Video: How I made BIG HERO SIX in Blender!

In this video I wanted to go through and show how I made this Disney Pixar self-flight scene going through the characters, the buildings, the compositing and all of that.
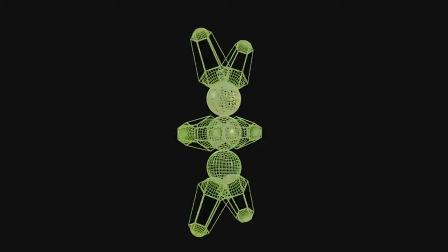1:12 The video did come out a little bit longer than I was expecting so I'll have plenty of timestamps all throughout the video.
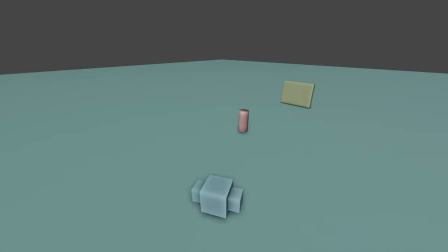1:17 So you can just skip around to whatever part you want to look at first, but yeah I started off by making a lot of sort of test shots to sort of see if it would work out
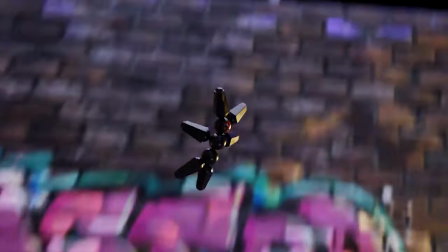1:24 the sort of energy I wanted to show in the animation those came in really handy when
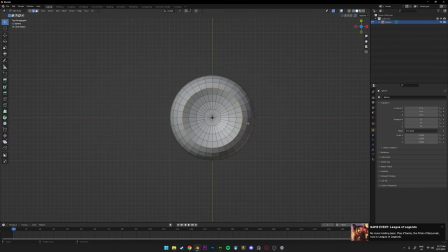1:29 it came to actually animating and getting the look of the video I ended up making the robot like four or five times So this isn't like
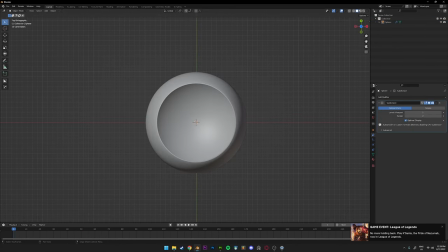1:36 my first attempt or anything But I did notice something along the way of making it that like in the movie when his head does switch around
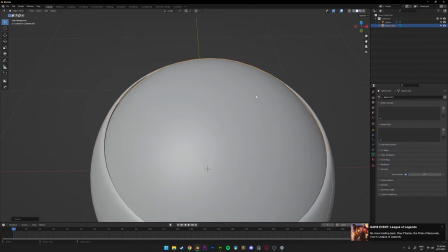1:44 It sinks in a little bit to sort of show a little bit more of like a mechanical feel I guess
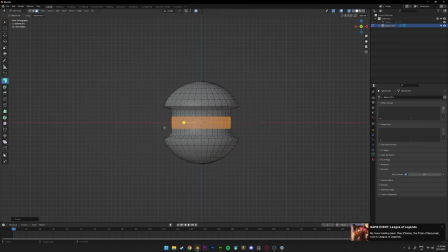1:48 To sort of portray that a little bit more I sort of made this weird head shape that would catch the light and make it a little bit more interesting when it does flip around Even if it's only for a couple frames the animation of the face swapping around was actually pretty simple All I did was use location and rotation keyframes individually not the
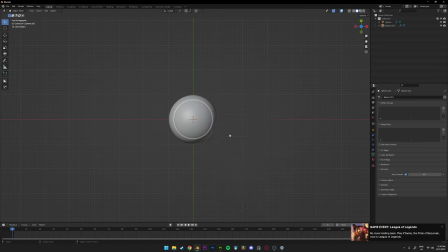2:06 Combined one so I would have the head dip down rotate and then come back up for the arms legs and ears it was pretty simple because they're all the same shape. So all I did was use a half sphere, a six-sided cylinder, and then copied that same sphere for the end cap.
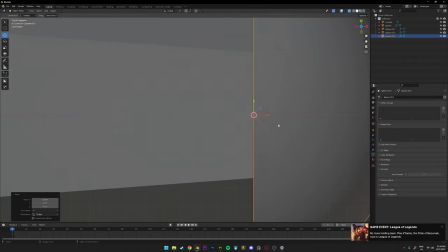2:19 And then I sort of joined them all together, beveled the edges of the cylinder so it would catch the light,
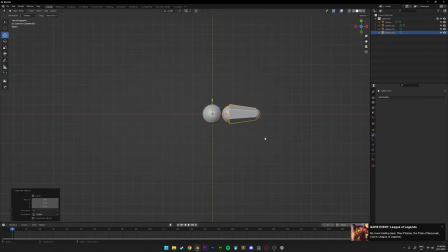2:23 and then changed the origin point to the center of the head so that when I moved it around it would pivot around the head, making the animation a little bit easier. So for the body shape, I didn't actually want to use the sphere primitive because when I've subdivided that in the past, I've gotten weird artifacts. And with the UV unwrap, it's not a very clean one, especially with all the triangles at the ends and obviously this is a weird way that I've unwrapped it but you can see it's still
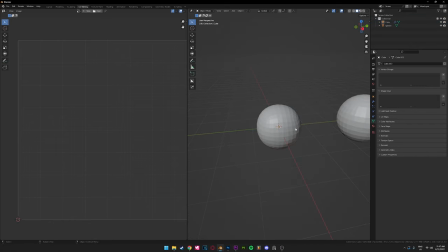2:45 really distorted as opposed to what I chose to do which is using a cube and then subdividing that applying that and then sort of marking the seams as if it was like a tennis ball because when you unwrap that you get two really clean
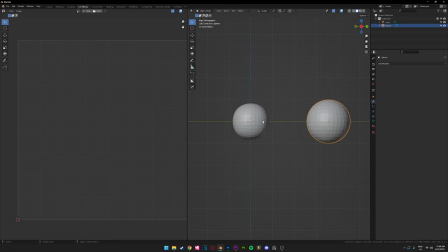2:58 UV islands that are really easy to work with but as you can see even though it's subdivided a lot it's still pretty square so what I did
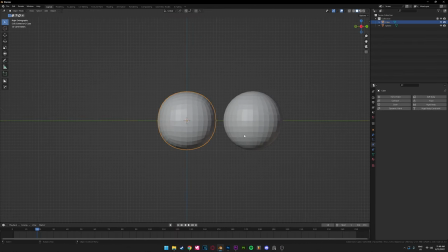3:07 was I just enlarged it a little bit then added a cloth simulation turned the gravity off,
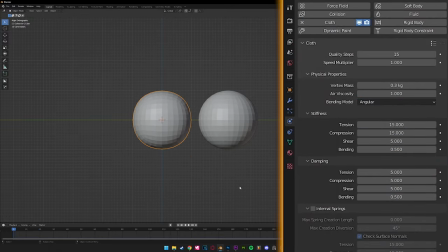3:11 increase the quality steps and then went down to the pressure settings and enabled
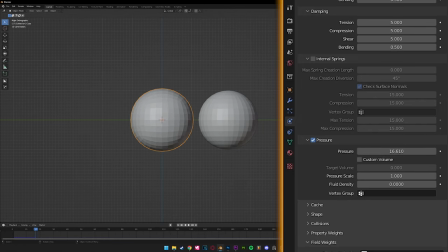3:16 that and then turn the pressure scale up just a little bit just enough to puff it up into like a perfect sphere when you hit play and then when you apply the cloth simulation you're left with a perfect sphere with awesome UVs and it's super easy to work with.
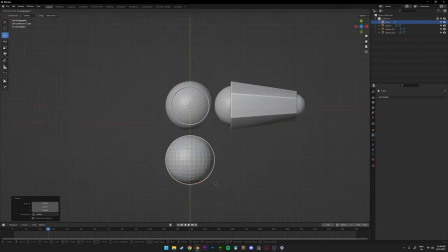3:28 So after making that initial sphere I copied that for the rest of the body, copied the arms and legs and ears,
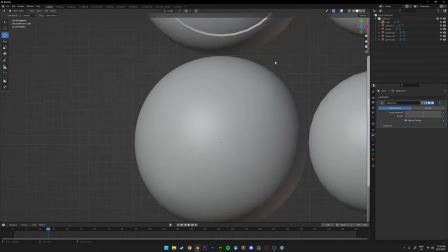3:34 put them all in the right spot and then before sending it off to substance pain I sort of separated it so I wouldn't get any issues when I was baking it in
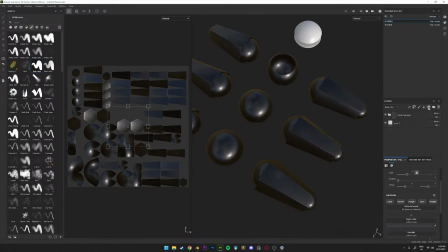3:40 there. And then I moved over to texturing so I just added metal textures and dings and scratches and fingerprints and grime and just all that sort of stuff to make it look realistic and sort of fit the aesthetic of like a Disney movie. I tried really hard to sort of generate the paint look on the face
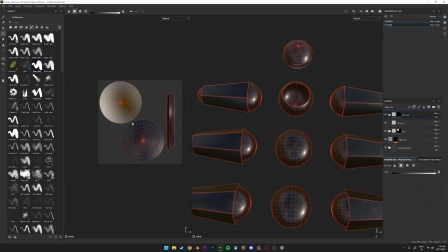3:57 but I just could not figure it out so I just ended up adding a paint layer and drawing it by hand.
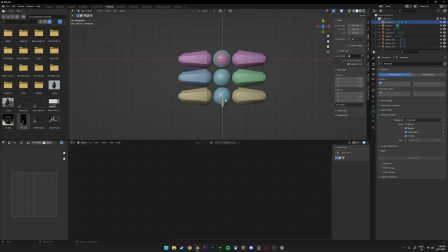4:03 And then I moved on to the rigging stage so I just sort of placed him in a neutral pose so I could lay out the bones for him.
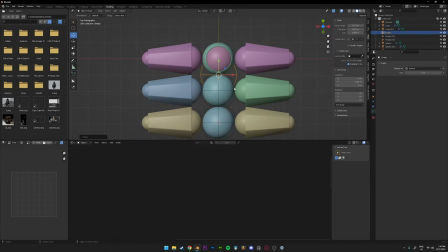4:11 I'm not a rigging expert by any means and I tried really hard to sort of make the easiest rig that I could.
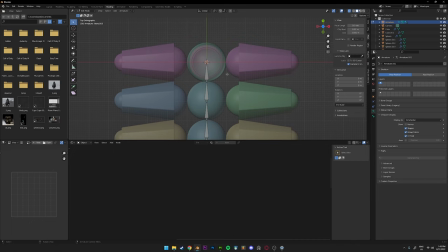4:18 I tried using some empties to sort of tie it all together instead of using bones because again
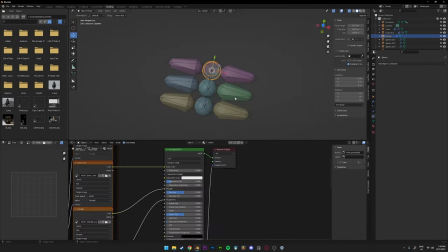4:23 I'm not super fluent in that but I ended up just making a super basic
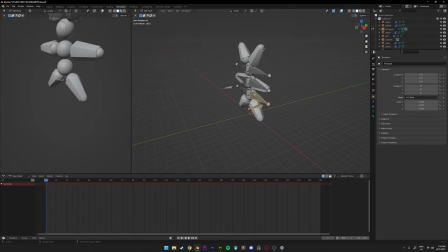4:28 skeleton for him with some IK rigging for the legs just using simple IK constraints and you can see me testing it
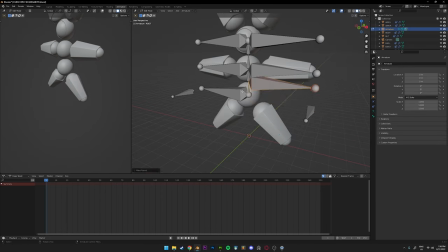4:38 out there just make sure it worked. The IK constraints really made the foot placement a lot easier than I was expecting it to.
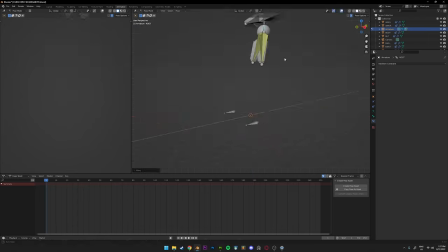4:45 It just ended up saving me a lot of time throughout the whole process and with the main character out of the way it was time to start building an environment for him to fight in.